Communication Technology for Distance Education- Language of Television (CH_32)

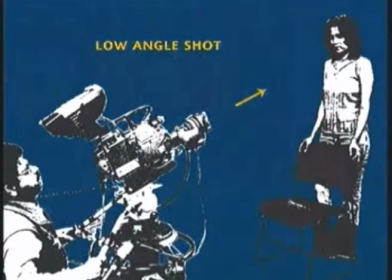In this, the camera is placed closer to the floor than the normal camera height,
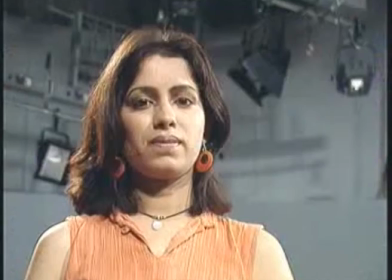going a few feet below the normal eye level, and looks up to the subject.
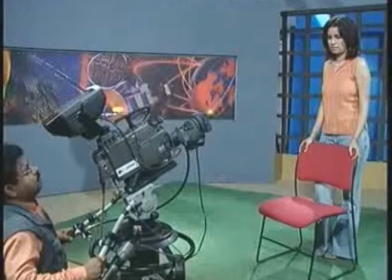For example, placing the camera at the level of a child looking up to an elder.
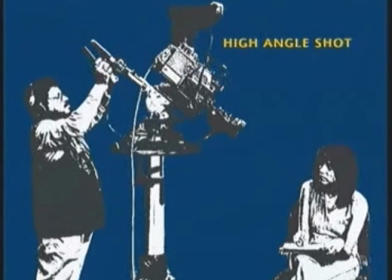High angle shot. In this, the camera is placed high above the subject looking downwards.
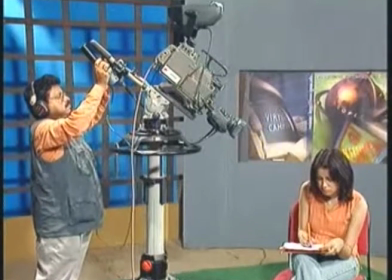It's just the reverse of the low angle shot and looks down upon
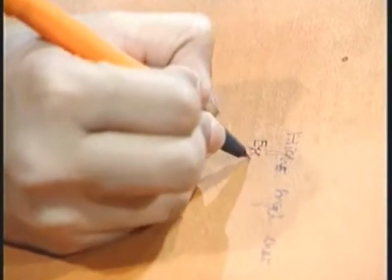the subject and tends to reduce its size and importance.
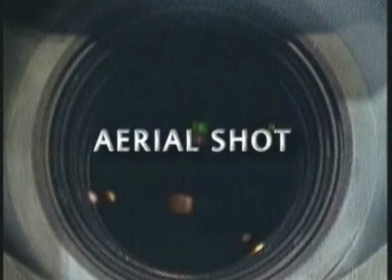Aerial shot or overhead shot.
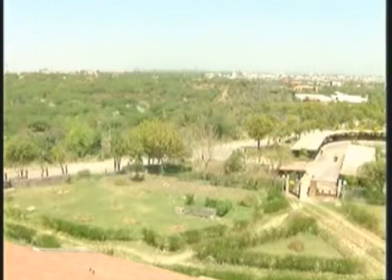It's another category of high angle shot. In this, the camera is positioned directly overhead.
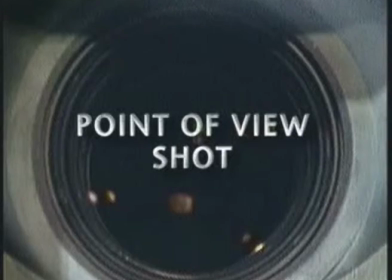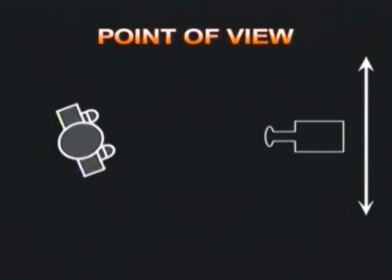Now let us turn to point of view shot, POV shot.
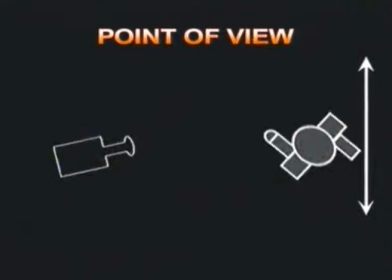Take for example the case of a subject looking in a particular direction at the action.
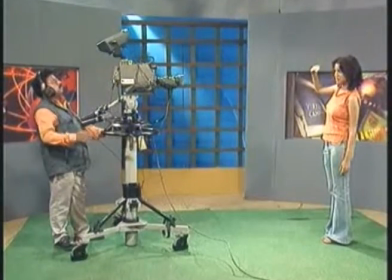A point of view places the viewers in the footsteps of the subject.
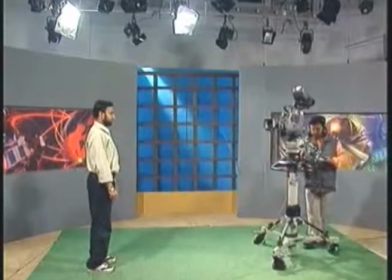It gives the viewers the point of view of the subject, revealing to them what the subject is seeing.
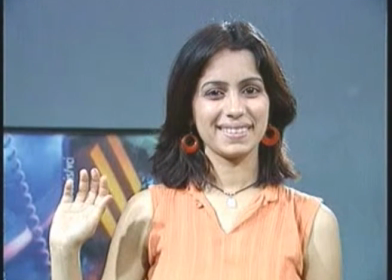This may be followed by a reaction shot, in which the reaction of the subject is revealed to the viewers.
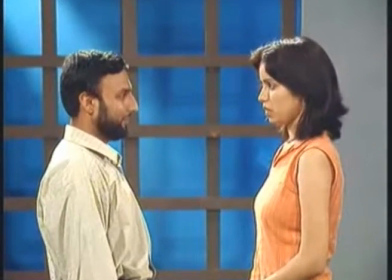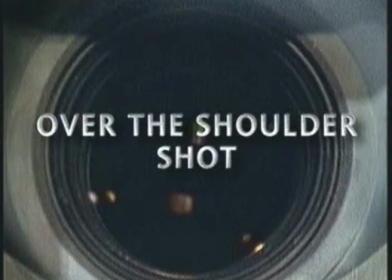Another closely related shot is the over-the-shoulder shot.
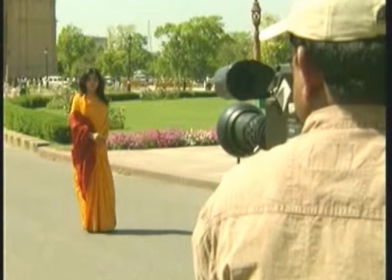In this, the shoulder of the subject appears in the foreground and the face or the body of another in the background. Let us recollect what we have learned up to now.